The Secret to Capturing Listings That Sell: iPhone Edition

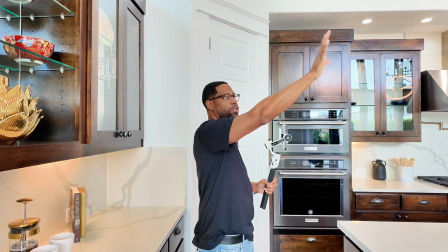(12:10)
I'm going to capture the beams upstairs and also this chandelier that hangs over your living area.
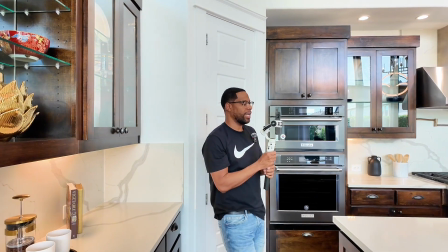(12:16)
I'm going to get creative with this one. I think I'm going to push in and then turn a little bit to actually capture all of this space.
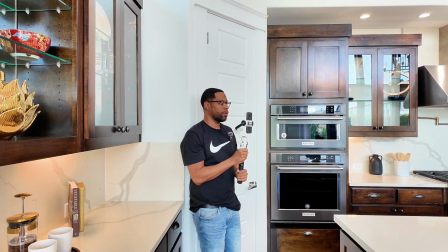(12:23)
So let's start recording. Make sure our gimbal is stable.
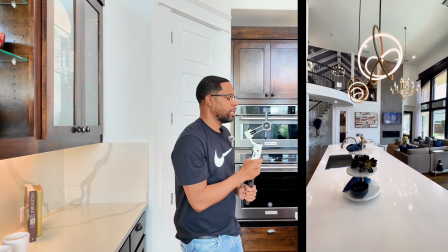(12:28)
Pendant is in the rule of thirds grid, staying extremely stable as I move, and boom.
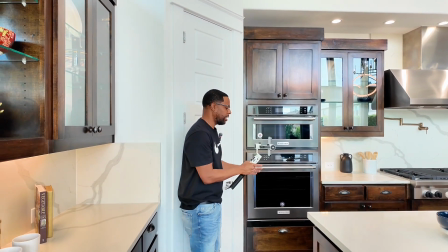(12:36)
The next shot that I'm actually going to get is at 1x zoom,
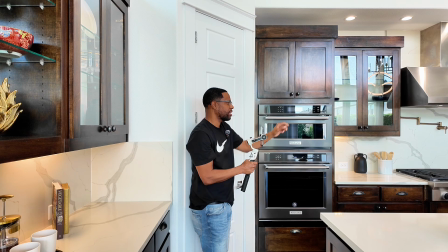(12:41)
and I'm actually going to push so I can capture the wine cellar over there and a view of the kitchen. Remember, the whole goal behind these real estate videos are to transport the viewer into the property.
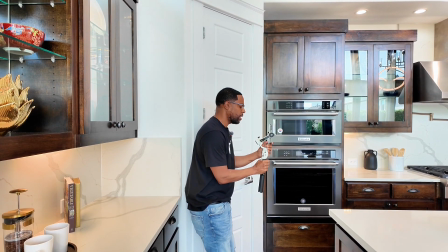(12:54)
This is a part of leveling up your branding. So at 1x zoom, I'm actually going to push record.
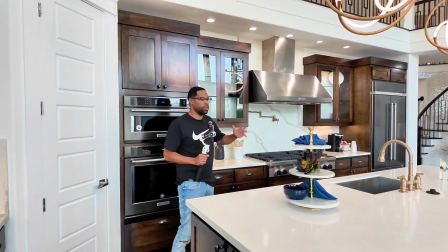(13:06)
4 to 8 seconds of video, and then we will stop it. Now it's time to highlight the living room area.
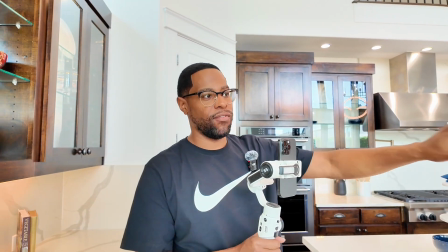(13:12)
I want to tie these spaces in together, so I'm going to get a video of the living room area from the kitchen.
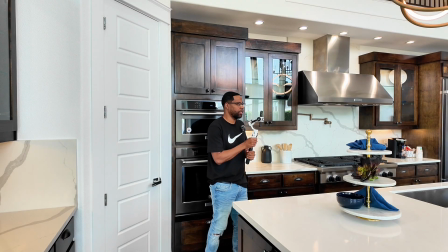(13:20)
So I'm just going to push from here,
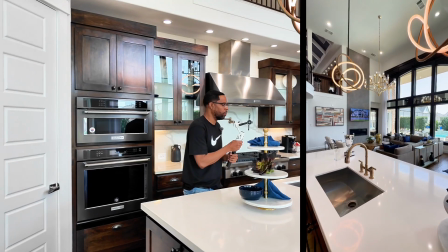(13:24)
highlighting the living room area, showing the wall of windows in the back and the chandelier over your couch. Now it's time to get some amazing shots of the living room,
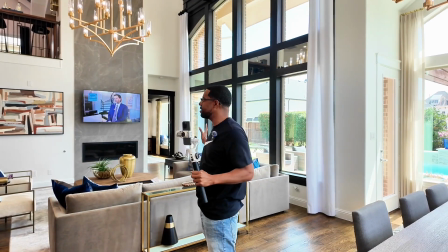(13:35)
but the way that I want to capture this living room, because this is an open concept and you can see all upstairs,
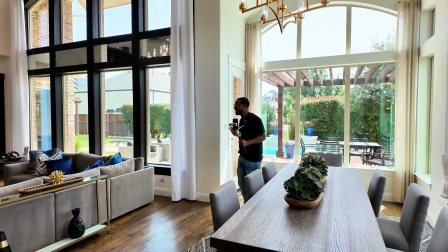(13:41)
I want to capture the living room from back here and actually push in so you can see all of this beautiful space.
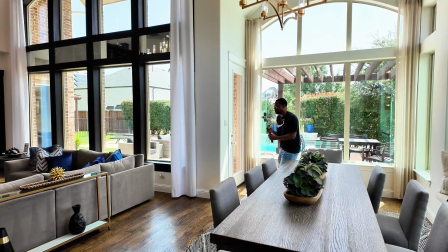(13:49)
So we're actually going to walk forward very slow,
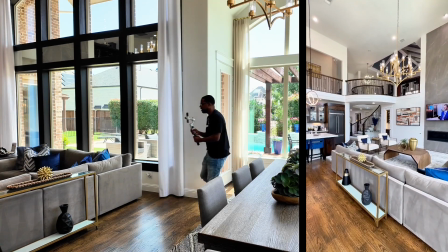(13:55)
keeping the shot steady and in the middle of the rule of thirds grid.
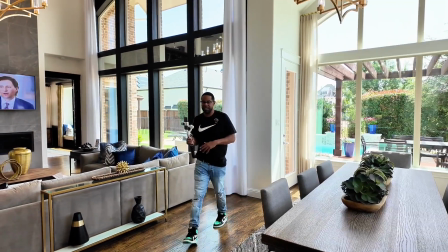(14:02)
And I think that is amazing. That was 8 seconds. Guys, that's going to be a killer shot.
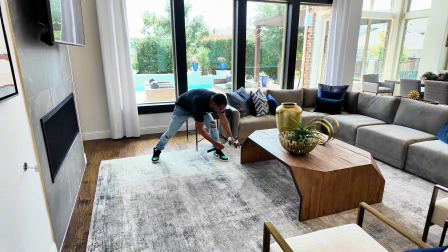(14:07)
The next shot that I'm going to get, which is going to be weird, is I'm actually going to just raise my gimbal,
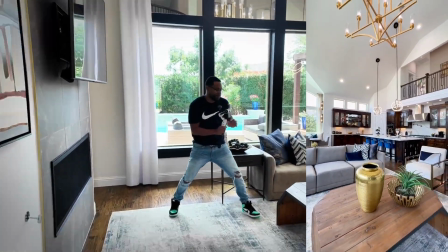(14:16)
keeping that vase in the middle, and back up. So before we conclude filming this open concept out here,
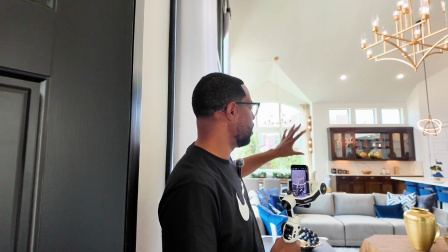(14:25)
what I want to do is actually get a shot of all 3 of the spaces, your dining room, your living room, and your kitchen all together.
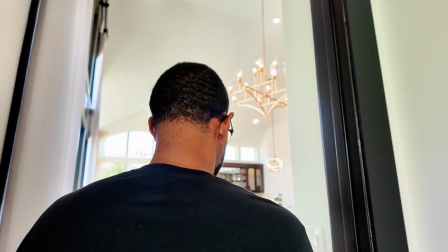(14:34)
So I'm coming from the master or the primary bedroom, and I'm actually just going to turn like this and actually capture the property.
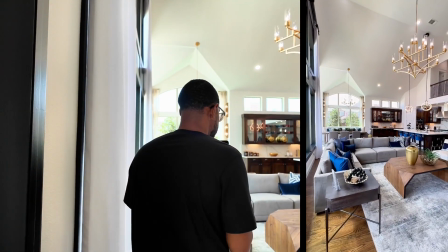(14:44)
So I'm pushing into the living room, turning slightly, showing the entire space.
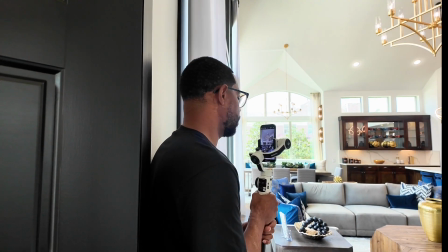(14:52)
And now I want to get a shot just from this corner walking forward, because I like to have multiple shots,
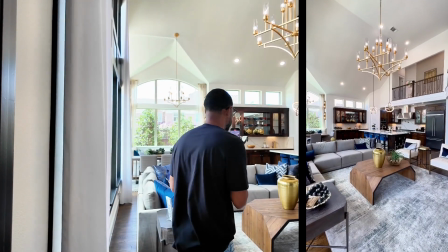(15:00)
because that would allow me to create multiple videos of this beautiful property.
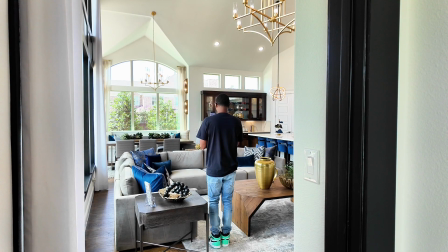(15:05)
And just to get a shot of this dining room area, I'm actually going to go at 1x zoom and push
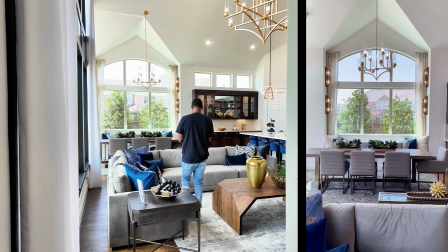(15:13)
towards the dining room, kind of tying in this living and dining room together. Okay, so now that we've covered the entryway of the home, the living room, dining room, and kitchen area of this absolutely stunning home, we are actually going to go into the primary bedroom to show you how we capture amazing video in the primary bedroom.
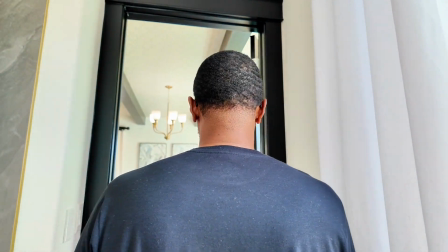(15:38)
So as you guys can see, this primary bedroom has some amazing beams in here, some artwork.
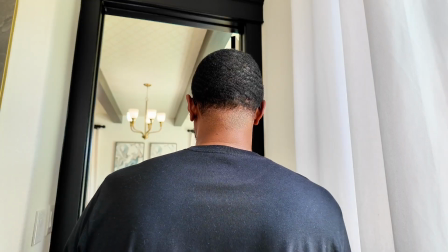(15:44)
The bed is centered in this room as well.
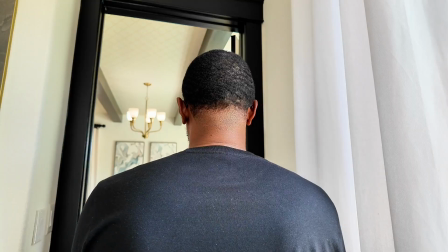(15:46)
So we are just going to center our gimbal on the bed and begin to slightly
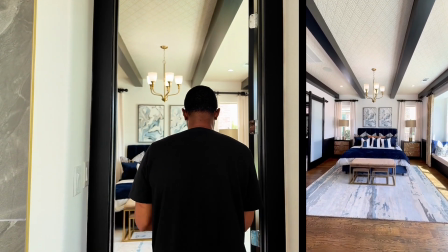(15:55)
move forward, highlighting this space.
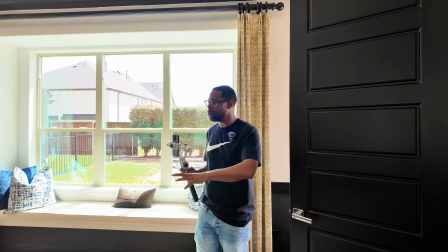(16:01)
And because of the different elements in this room, you have the golds, the natural colors, the dark blues, the whites. I actually want to capture all of this in the video as well. So what I'm going to do is go 1x zoom.